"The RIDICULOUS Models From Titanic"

Now look, just before we go on with this video, I wanted to tell you a quick story about when I was a struggling artist just starting out in 2018.
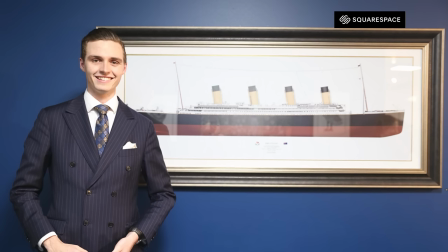(4:12)
See, back then I knew I enjoyed drawing ships, but I didn't know what to do about it. So I set about starting up a new business, then called Liner Designs and built my website using Squarespace. And this is completely true. I'm really happy to do an advert for them because I've been using Squarespace now for about five years.
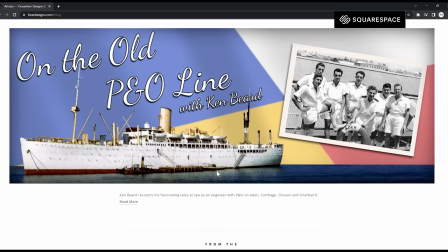(4:28)
There were three things that really worked for me. There was the easy blog creating function so I could write articles about ships.
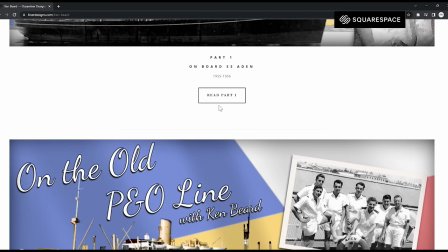(4:33)
This is one of my favorites, about my friend Ken Beard, who was a former P&O crewman. I like how graphic everything is.
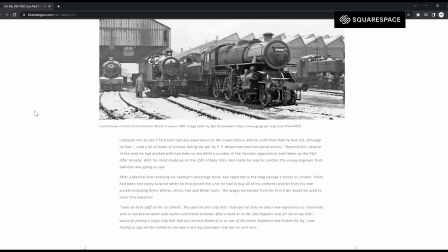(4:40)
You can make beautiful photo slideshows and get really high quality images. They just look stunning.
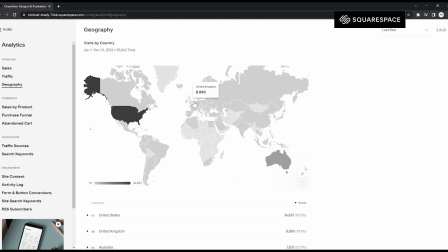(4:45)
I also enjoy the advanced analytics. There's something really nice about seeing people access the site from all over the world. If you want to build your own website or blog like me, check out squarespace.com for a free trial. And when you're ready for launch, go to squarespace.com slash ocean lighter designs to get 10% off your first website or domain purchase. Be sure to share the link to your new website in the comments of this video. will be sure to go and check it out.
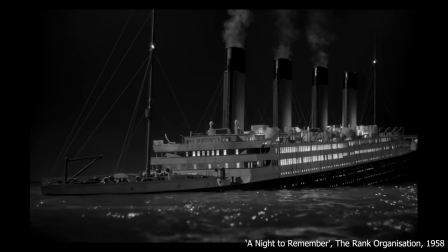(5:09)
Now, Legado knew early on that small-scale models on a slow motion water tank looked unrealistic.
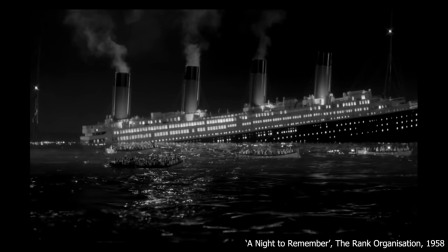(5:14)
They were fine for the 50s and 60s but wouldn't do anything for a modern audience. They would have to go big, really big, and it wouldn't be easy.
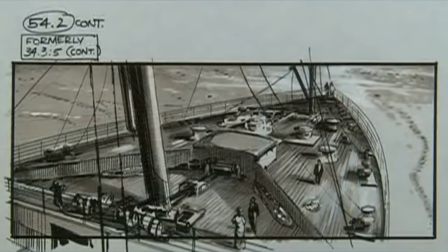(5:22)
In the movie, Titanic has to sail triumphantly out on its maiden voyage and wow the audience with its size and glamour,
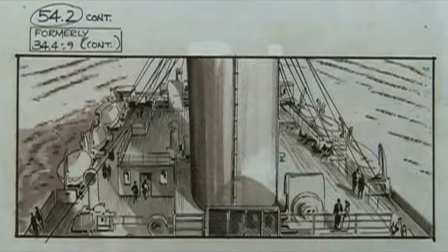(5:28)
and then it has to sink and be violently destroyed during the breakup and final plunge. This couldn't all be done on one model.
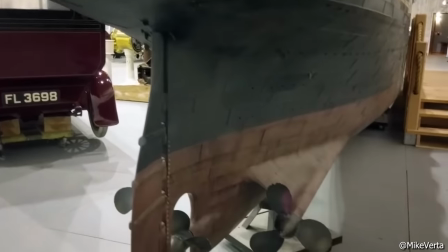(5:34)
They had to make a model for daylight external shots, the glamour model if you will, a model for the breakup which could actually break in half and be repaired and reset to break up again,
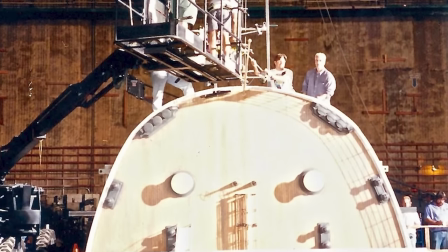(5:43)
and a model for the final plunge when Titanic is violently dragged beneath the surface.
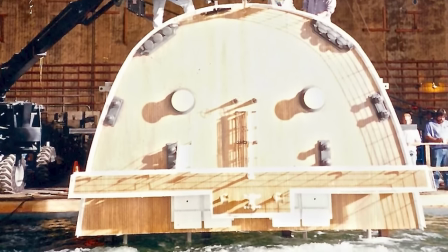(5:47)
Oh and a model for the wreck sequence as well because even though Cameron and his team dived Titanic in 1995
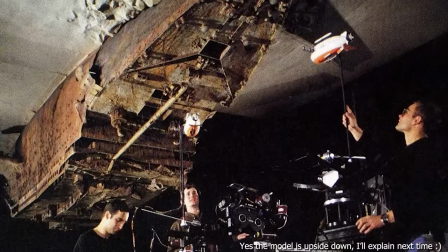(5:53)
to film for the opening sequences it simply wasn't enough and they'd need to shoot wider angles with the model. Now next time we'll look at the models used for the sinking scenes because they were just incredible but today let's just look at the glamour shot model.
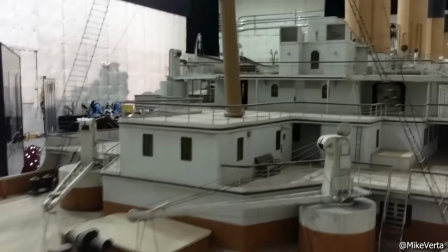(6:06)
This thing is a beast. And I say is because it still exists in a warehouse.
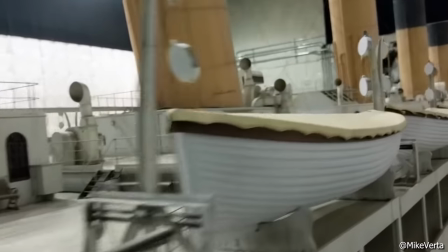(6:12)
Legato and his team knew that for the glamour shots they'd need as big a scale model as possible. And this is because of the audience.
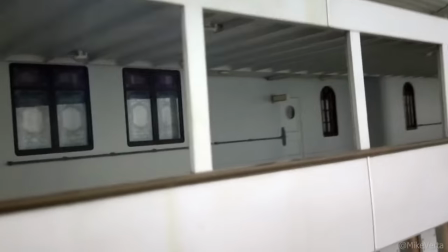(6:19)
We can just tell if something looks off. If a scale miniature is small, we can just kind of tell.
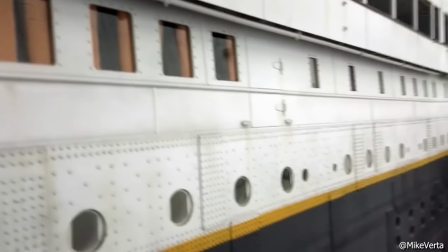(6:24)
Light and shadows fall differently on larger objects. And simply put, the more detail there is on a model, the more realistic it's going to look.
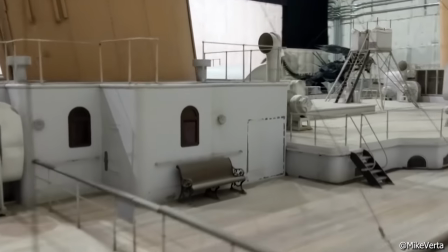(6:30)
On an enormous IMAX screen, millions of viewers would be analysing every inch of the miniature so it had to be just right.
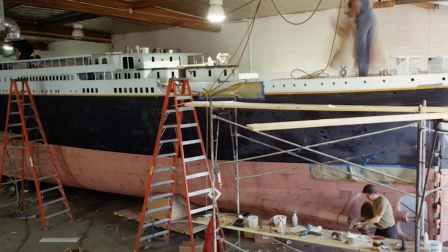(6:37)
To begin to pull it off, Digital Domain turned to Western Boatworks of California with a brief to create a 45-foot,
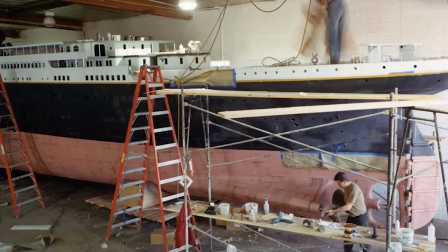(6:43)
13.7-metre-long accurate-scale replica of the ship. The model would actually be longer than many real leisure sailing yachts, and so it would have to be built like an actual boat.
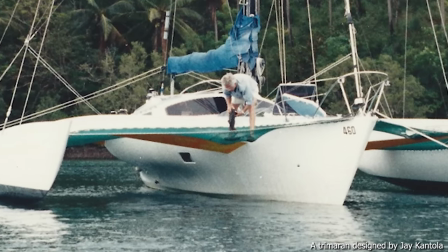(6:55)
Naval architect Jay Cantola, who had experienced designing and building real trimaran sailing boats,
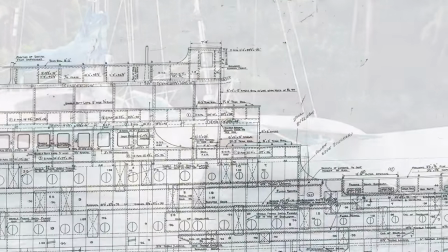(7:01)
worked with Harland and Wolfe, Titanic's shipbuilders, to obtain plans of her sister ship, the Olympic, and begin to craft the model.
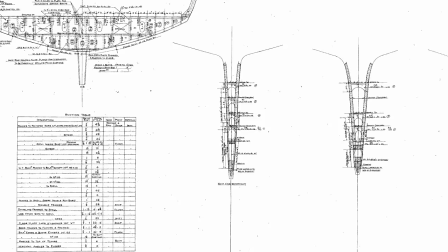(7:08)
The shape of Olympic's frames were traced and cut out and employed a complex system of planking over frames and stringers,
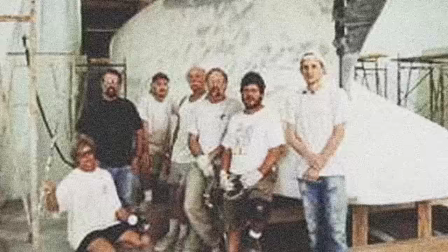(7:14)
and a team of six actual boat builders worked under Cantola's direction to build the basic hull shape in the same way they would build an actual boat.
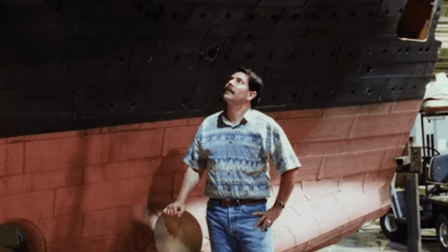(7:21)
When it was complete, the whole thing could be handed over to Digital Domain for detailing. This is when the expertise of my personal hero, Ken Marshall, was called in.
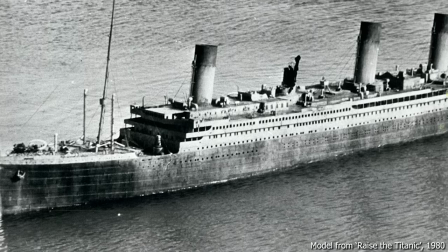(7:30)
Ken had worked on the miniatures for other Titanic movies, and was quite simply one of the most knowledgeable people in the world when it came to Titanic's construction and appearance.
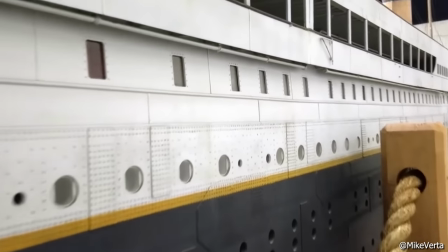(7:38)
The Digital Domain team worked to layer on all the details, vents, lifeboats with their block and tackle, even the thousands of tiny rivets running along Titanic's hull.
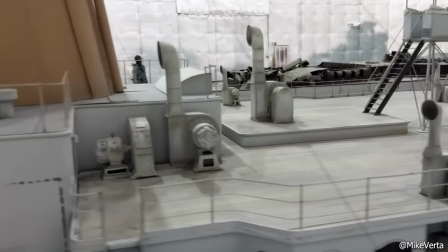(7:48)
The model was about 1 20th scale, and when it was completed, it was simply gorgeous. But with big models, there came some big problems, and in certain cases, visual effects director Eric Nash and his team, and to get a little bit creative.
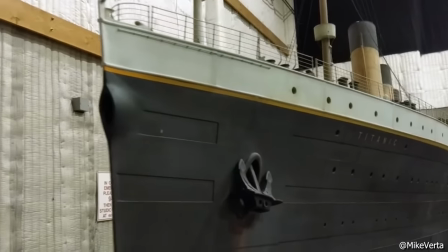(8:00)
He later said that the bigger the miniature, the more it alleviates depth of field problems, but the downside is lighting them, especially in a space that really isn't big enough.
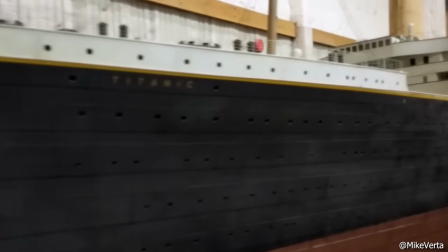(8:09)
That was one of the things we struggled with from the outset on the 45 footer.